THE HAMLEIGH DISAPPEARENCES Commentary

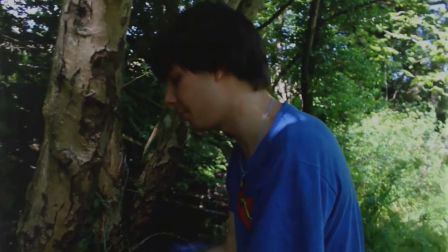489s
You could also say it adds to the charm of the idea of found footage.
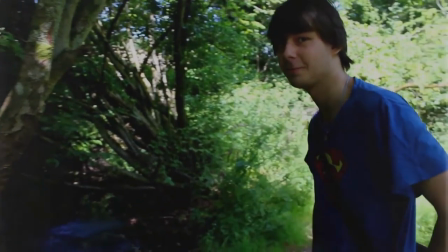494s
I like the idea of making a fan footage movie, purely because of how easy it is,
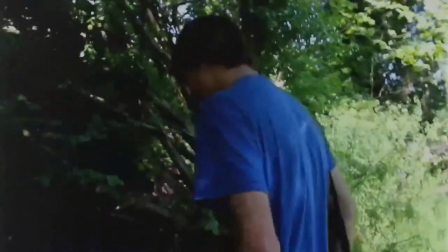499s
but ultimately I hate the kind of boundaries that it puts you in a storytelling sense.
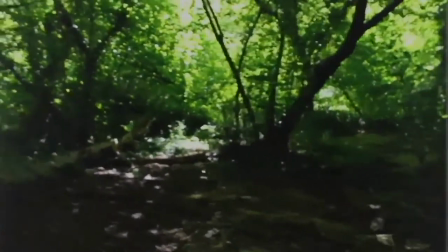509s
Everything's either pure raw footage or a mockumentary, because if you do anything in between, to me at least, it feels cheap.
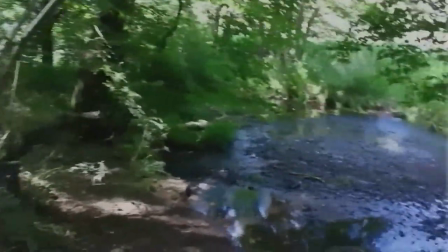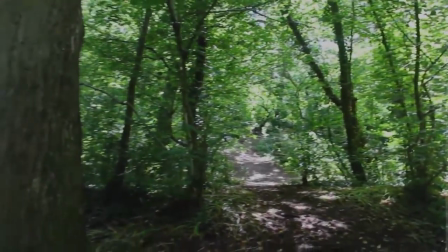525s
coming up you'll be able to see G and Jordan
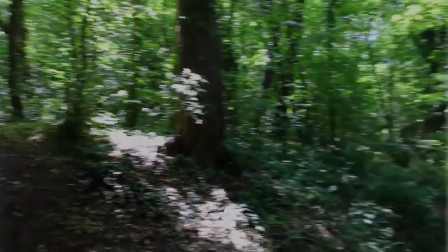529s
on the left side of the screen on the far
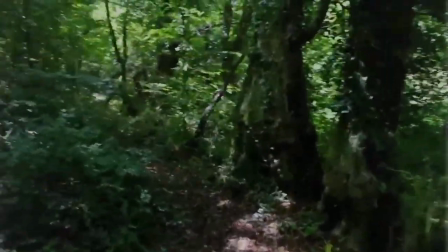534s
in the shadows an accident I accidentally left in
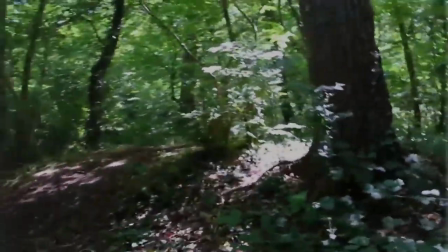538s
right right
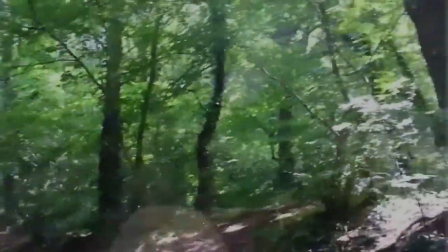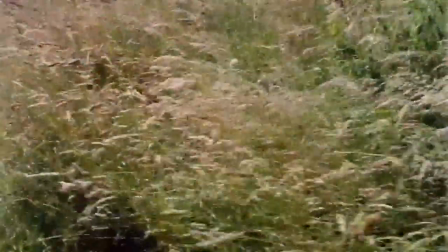550s
there maybe just Jordan these woods
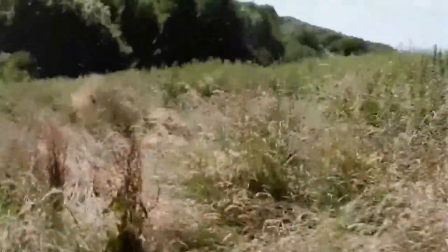555s
are actually the woods somewhere in Norton,
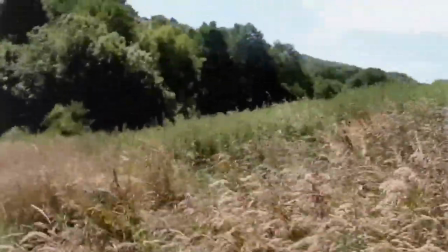560s
as opposed to the woods which were in Revival of Dracula,
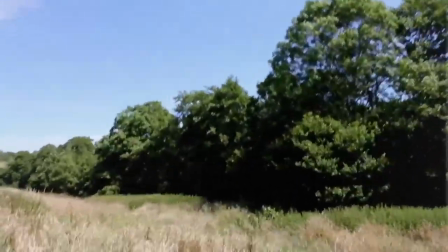564s
which were mainly in Bath, but there was some location stuff over here too.
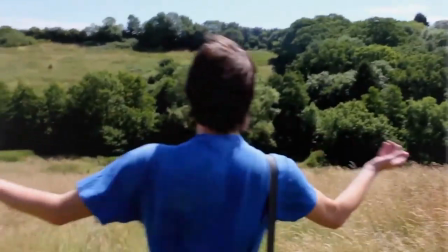571s
Keen-eyed viewers will notice that this is the same place from the beginning of Revival of Dracula,
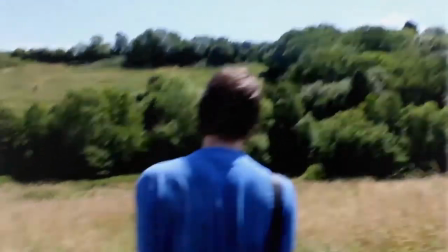575s
where Marianne and Paul are walking to try and get help from their car being broken down.
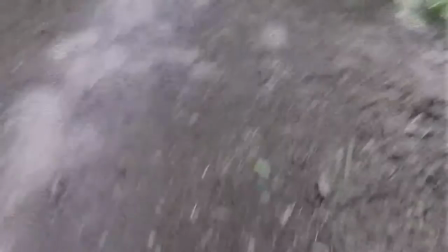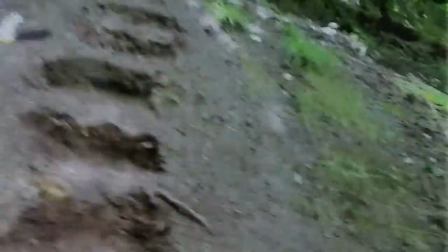588s
I do like the wildness of this scene, though. I feel it's a very... it builds up to us very well, in my opinion.
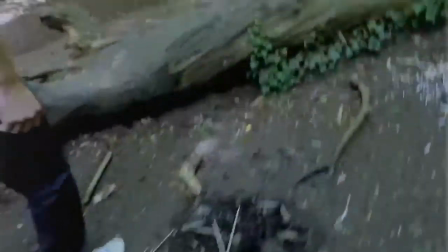598s
Though I don't have any acting training, and he has some acting training, though not much,
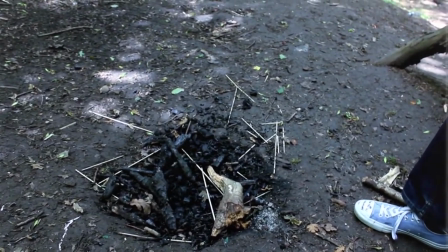606s
I feel we've accomplished quite a tense scene, like at least my history of a film,
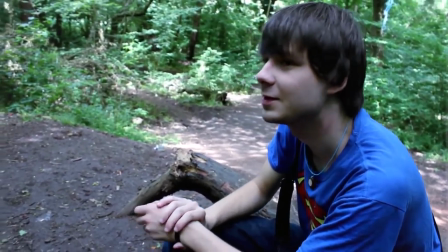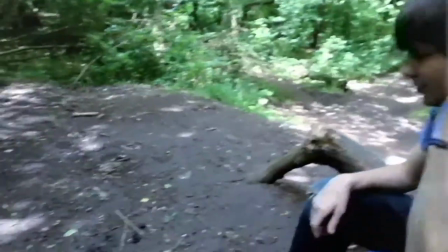622s I'm glad you found this, because it's good to document.
I'm glad I cast Jordan, because he has a good look for us.
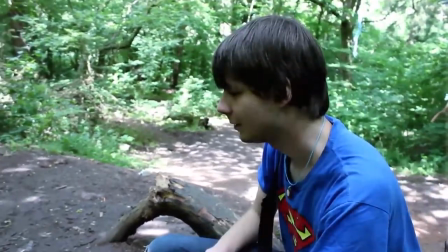632s
We were going to cast one of our friends, Jace, who will be in my next film, The Secret of Faust, coming soon.
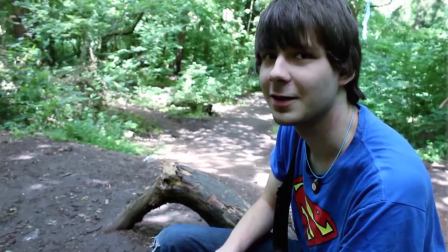641s
Anyway, but I wasn't willing to test out a new actor yet on Jason, because I felt Jason had to have a right person.
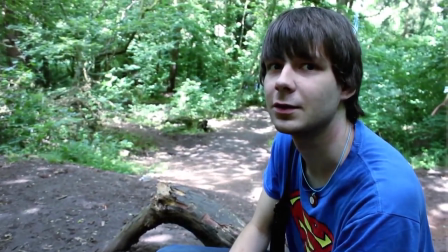650s
And I was going to have someone else play Fred, but in the end I figured it'd be best if I was Fred so I could kind of act and direct at the same time,
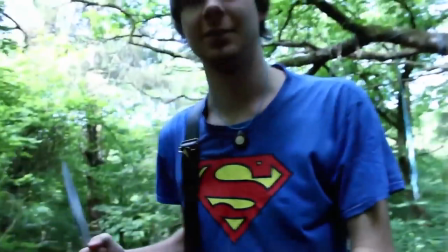658s
kind of. That was a real knife, we kind of snuck out there, he probably shouldn't have.
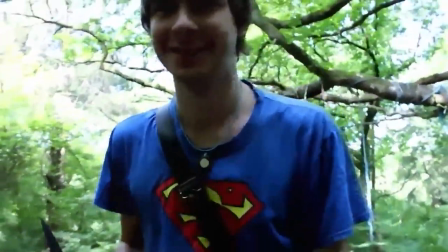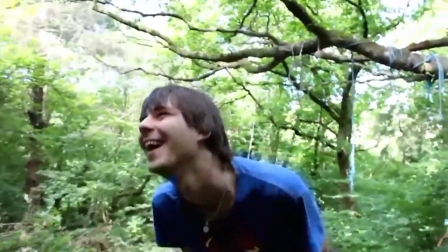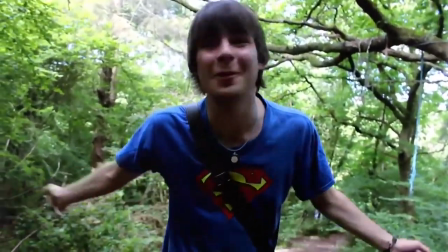677s
I'm glad we cut when we did at this point because I feel like if we get going any longer it could have turned into real cheese.
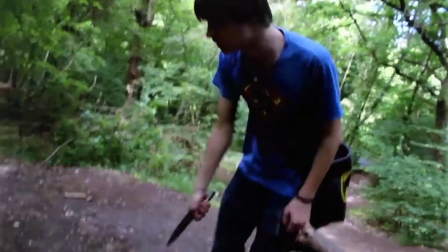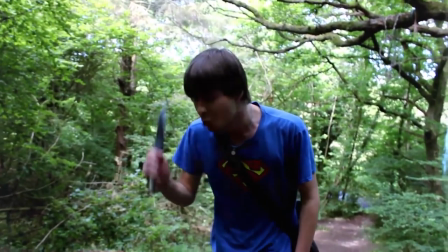691s
It's a bit blunt, the twist, but hey,
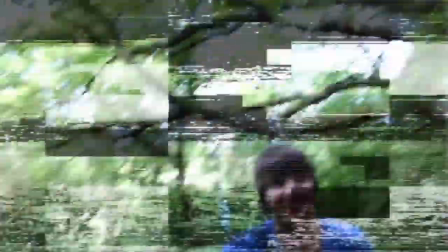694s
I think the idea of a killer who lures his prey in with his own fiction and then mysteriously
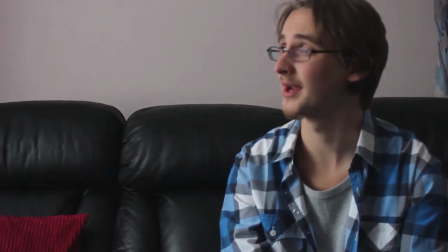702s
ends up keep... and keep ends up writing... still writing fiction,
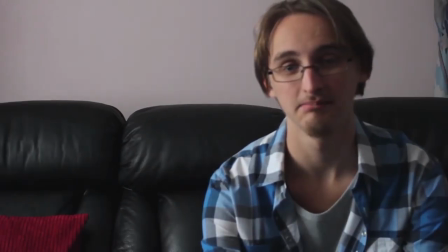709s
even while he's disappeared, I think is an ominous idea.
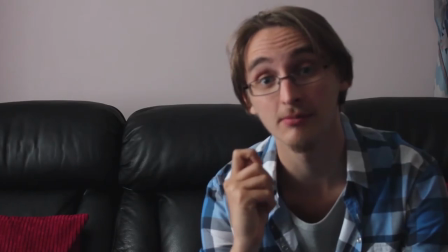715s
I hadn't read Survive because honestly I feel there isn't enough of that in fan footage movies and there should be something to break up the mold a bit.
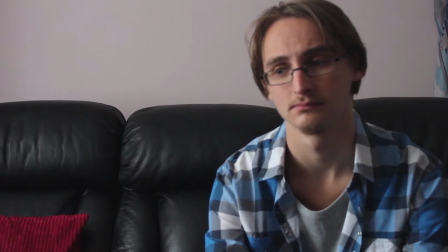724s
Everybody always dies and it's getting kind of predictable.
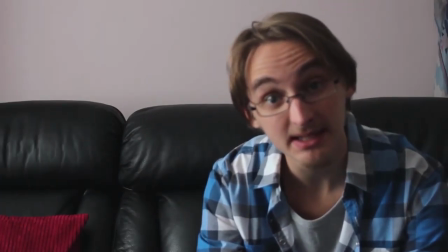731s
I think that's a really cool idea, if I must face it myself.